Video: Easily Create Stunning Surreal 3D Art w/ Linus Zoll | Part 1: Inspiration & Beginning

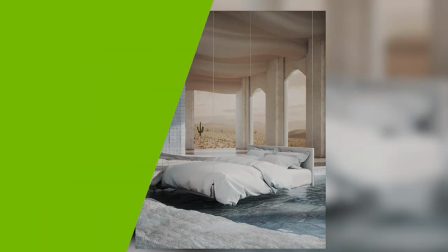0:00 Hello, my name is Linus Zoll and I'm a freelance 3D artist working in the advertisement industry.
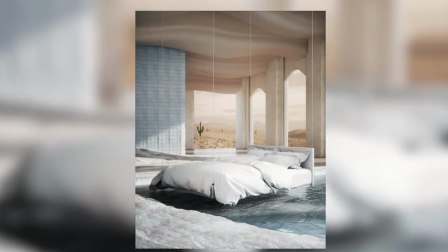0:06 In this tutorial I am going to show you how to create a surreal and dreamy looking scene using Cinema 4D and Octane render.
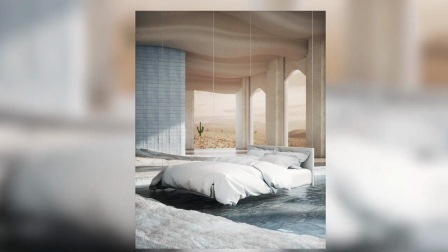0:13 Let's get started!
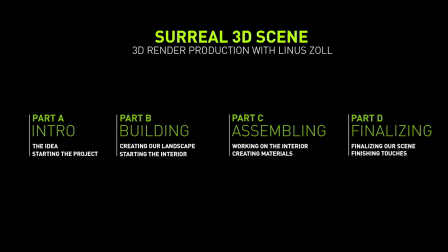0:16 This tutorial is split into four parts with two chapters each. We are recreating the scene completely step by step. So we start with the idea, then we are creating the landscape, working on the interior and then we are finalizing our scene.
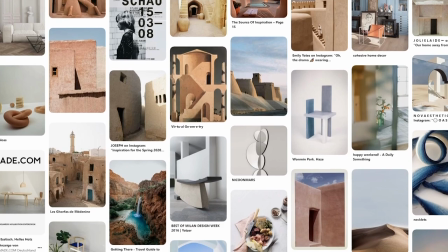0:35 So before going into Cinema 4D we need a concept first. For this scene I have found my inspiration very quickly.
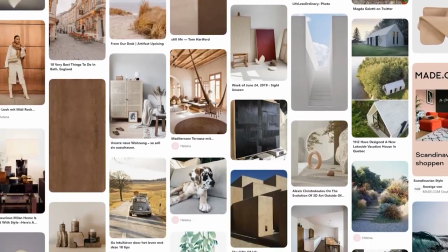0:42 I'm from Germany and here we usually don't have AC units in our flats at least I don't know anyone who got one
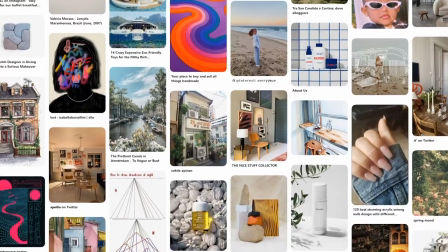0:47 and while I'm recording this it's summer and it's extremely hot so I'm always dreaming about colder temperatures.
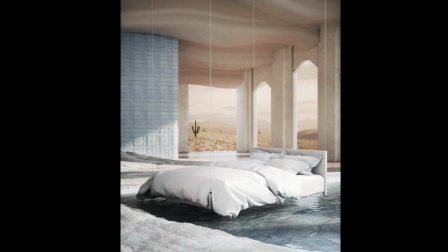0:53 So I thought why not create a scene that combines the feelings of a hot summer and the chilly room to be in.
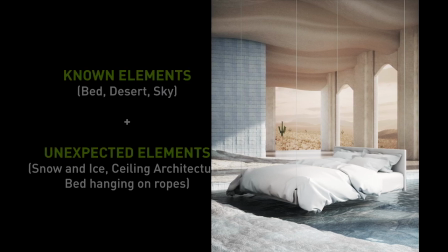0:59 So we want to create a scenery that contains elements our brain can connect
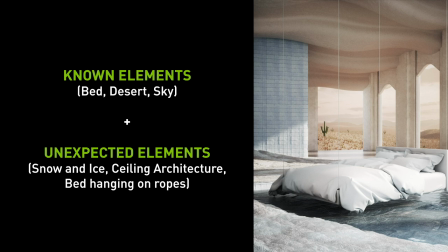1:03 to and know what they are but with an unrealistic twist that gives us a dreamy feeling. In my case I have decided to use a very common looking bed as a key element. The dreamy part comes in when we are looking at the snow and ice in the desert environment.
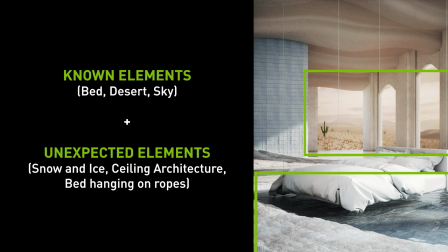1:18 I have also tried to give the architecture a more crazy feel by designing the ceiling in its ravy pattern.
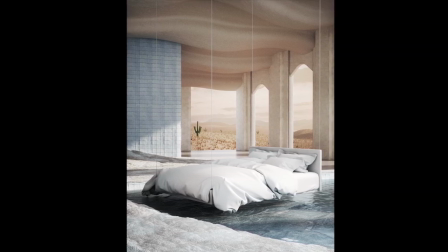1:24 It's important that we keep it simple and don't go too crazy. by doing this we make it easier for our image to give relaxing feelings to the viewers
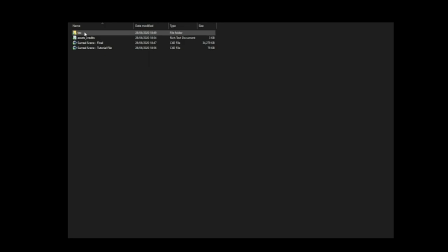1:33 so let's talk about the assets we're going to use usually when working on my own projects i like to model everything by myself but to
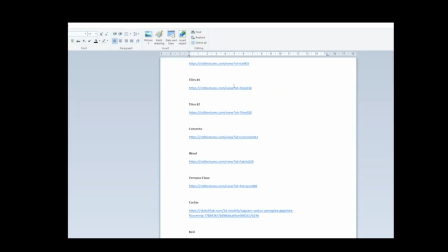1:40 save some time we are using some pre-made assets by other people all of these are inside the project
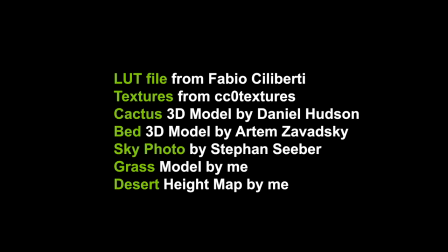1:46 files folder that you can download and we're going to use a LUT file by Fabio Ciliberti, some textures from CC0 textures, a cactus by Daniel Hudson and a bad 3D model by Artem Savetsky. For the background image, we are using a photo by Stefan Seber and I also have created a grass
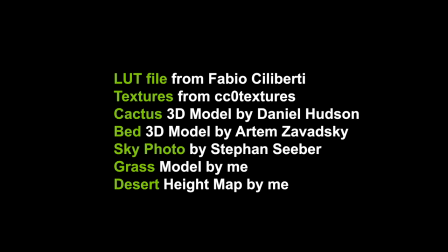2:06 model and a desert height map that we can use for our displacement later.